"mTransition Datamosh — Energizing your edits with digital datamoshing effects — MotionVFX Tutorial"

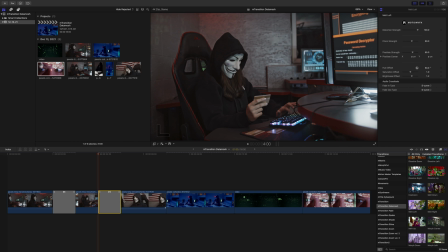Drag it in, and now since the changes have been made, you can just apply that transition because the clip has been appropriately moved and positioned to allow those transitions. So we don't have to click create transition anymore on these types of clips.
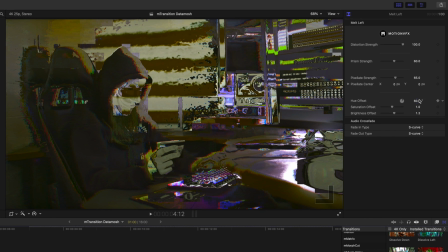Really cool. Let's say I want to change my hue a little bit. Just go in the hue offset and boom,
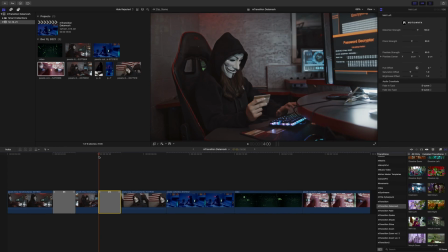now we've got our colors are a little bit more appropriate for our scene with that red and blue.
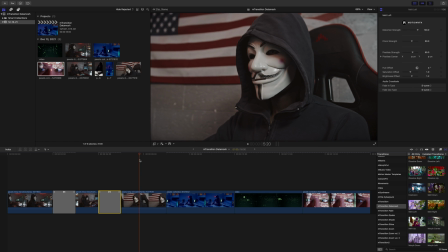Boom, really nice. Let's continue to move on. mTransition Datamosh, again, comes with so many options. So why don't we look at our scramble, because it is really cool looking. Let's go scramble down.
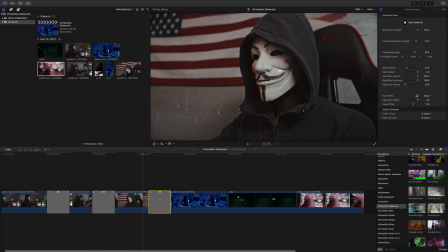So we're gonna pick that up, drag it in. We are good to go. And boom, we are
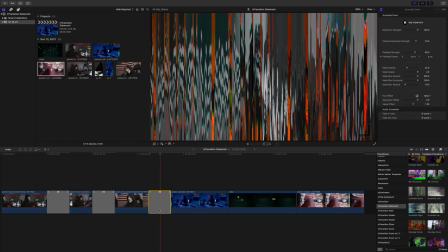datamoshing down into our next scene. We will click our transition, and over in our inspector,
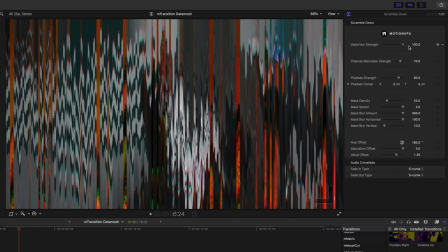we see again a very similar set of tools and options for all of these.
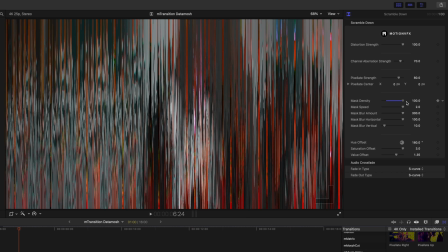So it's really, really easy to kind of understand what's going on.
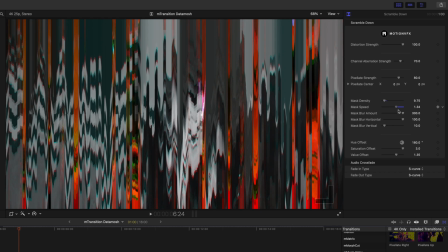Mask speed, in case you don't want it to move too quickly, you can decrease that.
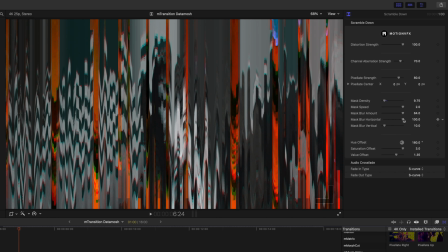Our blur amount, our mask blur horizontal and vertical. Of course, a lot more is going to happen vertical because this is a downward moving animation. Again, our hue offset,
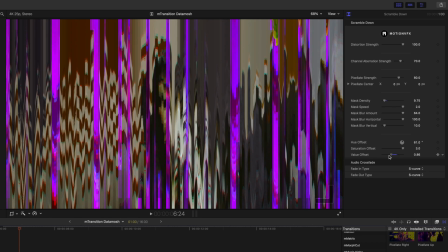saturation offset, and value offset. Let's check that out.
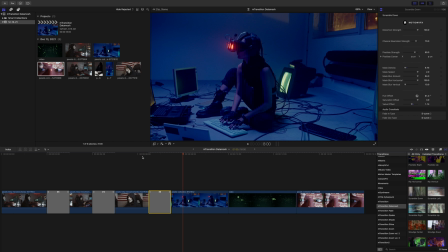That quickly, we were able to have a really, really cool transition into our next scene. Now, with this one, I want to have a little fun. I believe that this clip is going to be too long, but what we're going to try to do here is it's almost like we're going to kind of warp into the headset.
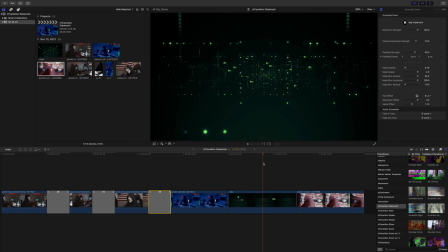We see a little bit of almost what's going on inside the headset here,
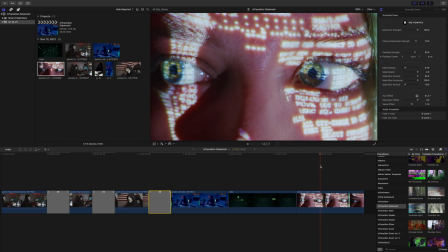and then we are, you know, kind of visualizing what it looks like inside of our headset.
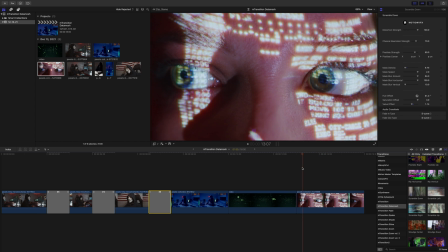Obviously, that's not what's actually going on, but you know what? It's fun, so let's do it.
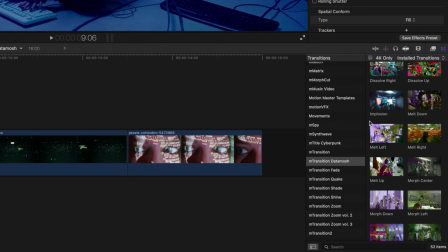So with this next series, I want to use the implosion transition.
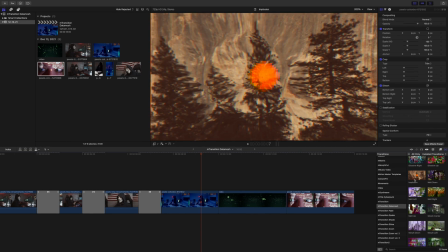This transition is really, really cool, and it's kind of a standalone here.
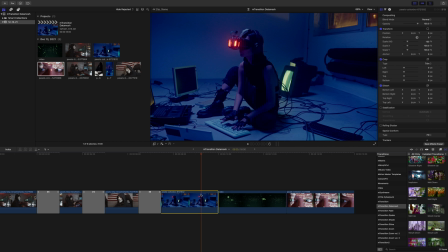Now, what I do want is I want our subject here to be a little bit more centered. So I'm just going to go into my transform tools, and really quickly, I'm going to center that person up just a bit better.
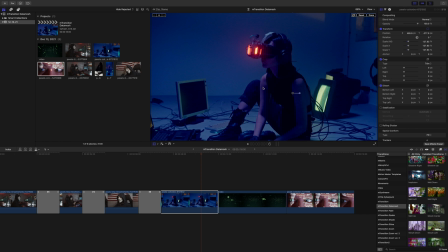It doesn't have to be perfect, but for this to look the way that I want it, that is how we're going to have that set. So I'll click done. And then let's go into our implosion. We're just going to drag that in, and you can see kind of what it's doing.
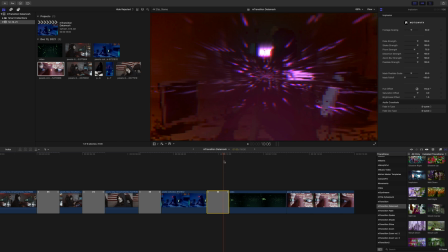It's almost like a zooming in style look.
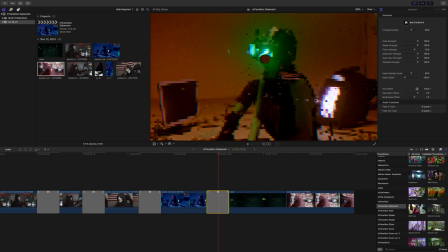Now, because we are going into green, I am going to want to make some modifications. Let's go over and we're going to just actually push down.
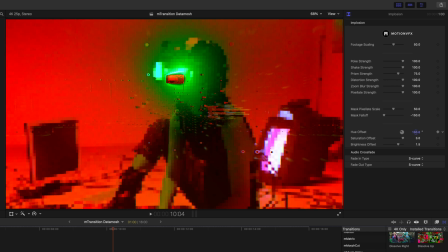We can see those colors, and I just want to go back over to my hue offset, and let's just change that to more of a greenish hue.
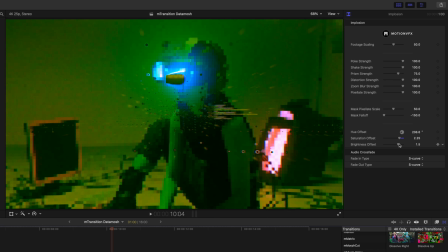We can bring the saturation down a little, bring the brightness down just a little bit. We also have all of these options here, so footage scaling,
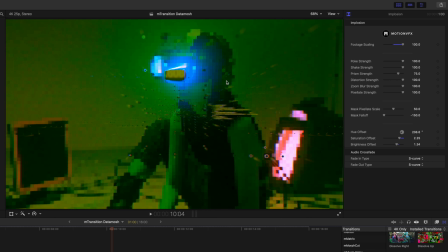so we can kind of scale up, and that's going to be almost like we're pushing in toward these goggles,
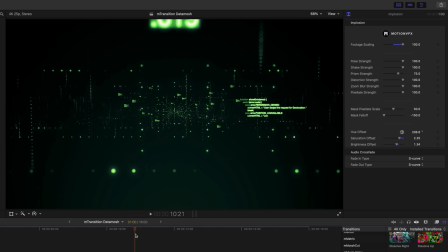and we see kind of briefly what's going on inside the goggles.
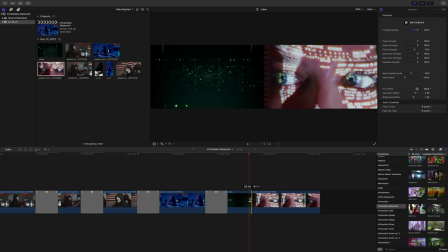I want to bring this clip down because I don't really care for it to be too long in this video.